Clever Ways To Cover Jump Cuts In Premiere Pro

In this video, I'm going to show you 5 clever ways that you can cover jump cuts inside Premiere Pro. Let's dive in.
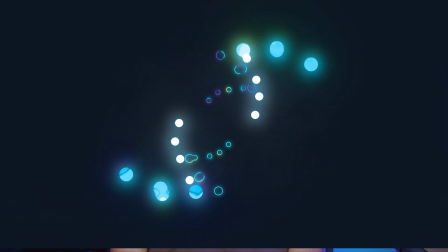5s
3, 2, 1.
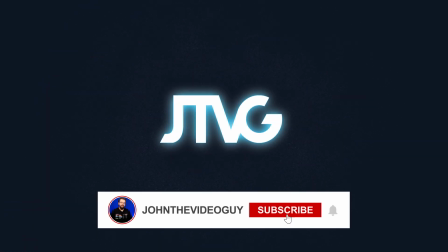Okay, so to get started, what I'm gonna show you first is what I have in my timeline and how to work around it.
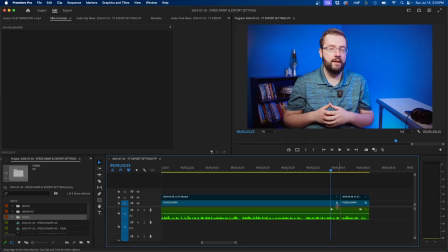19s
So as we can see here inside Premiere Pro, I have this clip in my timeline and on this side of the cut I'm speaking. And then if we go to the cut point, you'll notice that if we go back and forth between the frames, it's a jump cut. So when we play this back, you'll notice that it stutters a little bit in between the cut. So I'm gonna show you how to cover that in 5 different ways. The first way is the obvious way. You can use what's called B-roll. And this essentially is a second video clip that is over your original A-roll clip that kind of covers the cut.
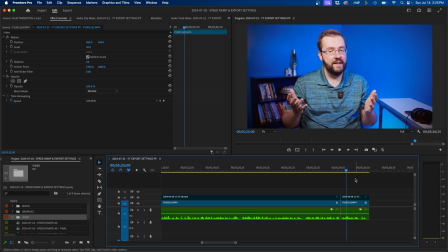47s
So for example here, I usually speak about video editing.
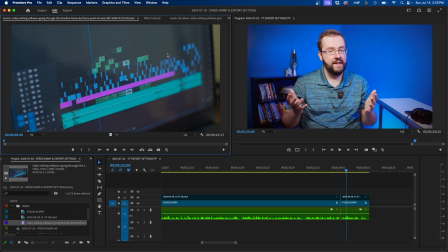50s
So say if I wanted to use B-roll of video editing, I can go find some clips of video editing and place it over my original clip here.
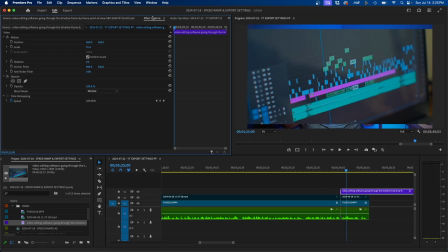57s
And you'll notice that this covers the cut. So if we go into our effects controls, we can just scale this up.
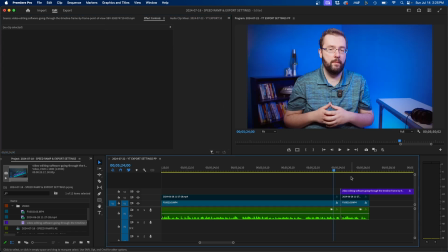62s
And if we play this back, you can see that we covered the jump cut by adding a B-roll over our footage. Now another tool you can use is called the Morph Cut. So say inside Premiere Pro, if you wanted to blend these two clips together, using the cross dissolve won't really work, but Morph Cut might be able to work.
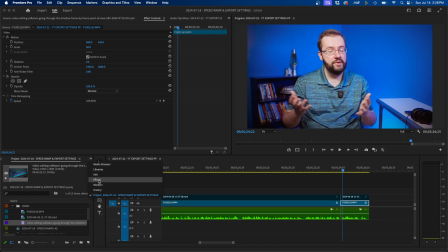78s
If we navigate to the effects panel, we can type in Morph Cut. If we click and drag this effect or transition in between these two clips, you can see that it's added. If we zoom in here, you'll see that it'll analyze the background and it'll try to morph the two clips together. Now I do have to say this sometimes works, it sometimes doesn't work.
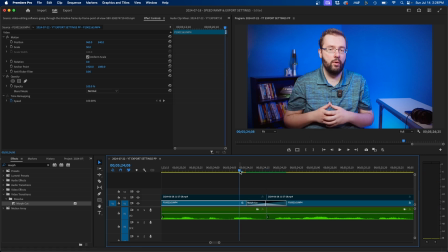97s
You'll notice in this clip specifically, my hands, since on this side of the cut, my hands are together and on this side of the cut, they're separated. Premiere Pro is trying to morph the two sides of the cut together and it kind of gets a little weird. But if you have a subject that doesn't move that much, this effect might work out for you.
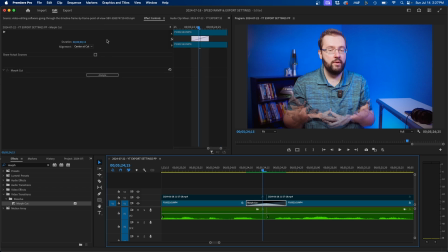113s
Another thing that you can try to do is click on the transition and change the duration to be shorter. For example, maybe 4 frames. That way it's only a little bit and the transition isn't too noticeable here. You'll notice that you still see the morphing happening, but it's not as noticeable when it's a shorter transition length.
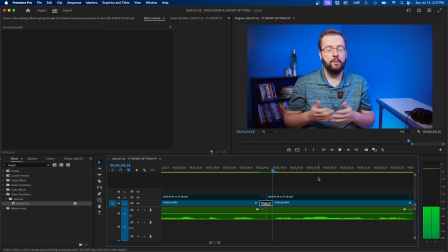132s
So if we play this back, this is another way to cover the cut. You can see it just kind of morphs the two clips together a little bit, making it a little less noticeable when it transitions. Another way that you can cover jump cuts is by cutting in or popping in on your video clip. For example here, I shoot in 4K by edit in a 1080 sequence.
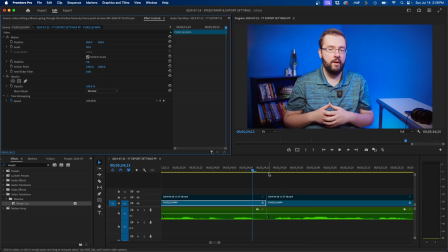150s
So by default, my video clip is set to 50% scale. What we can do is on the other side of the cut is click on this clip and scale it up.
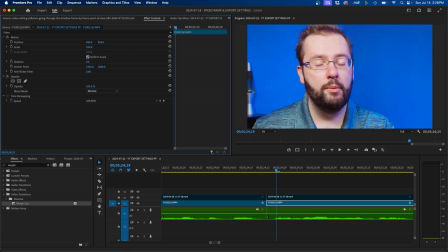158s
We can reset it. Say if we go back to 100, we can reposition this and we can zoom in basically as a close-up shot.
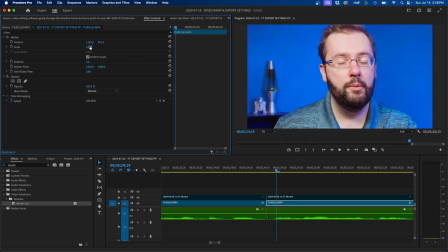165s
So it kind of looks like we're going from a medium shot to more of a close-up shot. You don't have to go all the way. You can, you know, scale this down appropriately and rearrange your clip kind of looking like this.
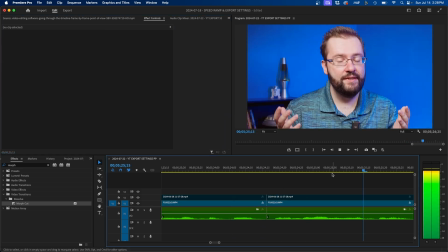175s
So it looks like you're going from a wide shot to a close-up shot here. Another way that you can cover a cut is by using split screens.
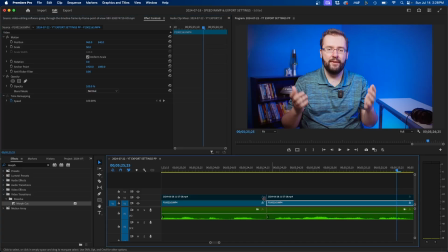181s
To accomplish this, what we can do is click on our clip and just slide it over to the left.
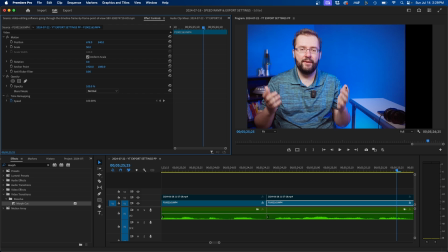186s
Now to create the split screen effect and to cut off, you know, this part of the video, what we can do is add a crop effect. So if we search for our crop effect inside the effects panel, we can click and drag this to our clip. And then inside effects controls, we can turn up the right value to cut it from the right.
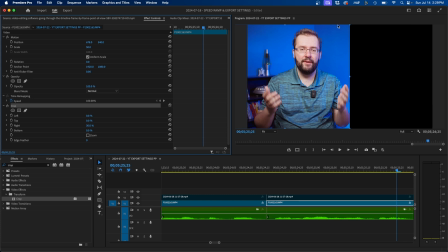203s
And we can put something else to the right of me. Now, one other note is we need to find the middle hash mark of where the center of our screen is. If we want to do a split screen where I'm on one half and the other graphic or B-roll is on the other half.
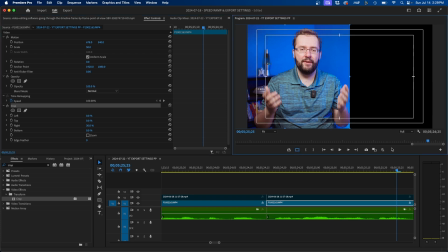216s
So to do that, I'm going to toggle on my safe margins by clicking on this button. If you don't see this, you can always click on this plus button and click and drag them down to your menu here. But with this selected, you'll notice that we can see the center horizontally and vertically here, and we can more accurately align our video clip to be in the center.
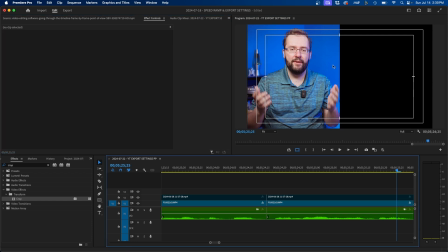232s
So for example, we can just slide this over inside effects controls, and now we have my clip on the left and we can display something on the right.
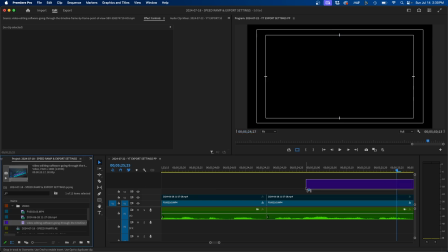240s
For example, we can use the B-roll sequence that we talked about earlier. So we can just click and drag this over here.
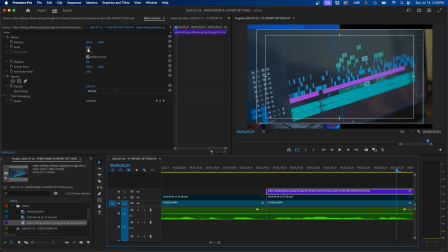246s
And same thing, we can scale this up and slide it over.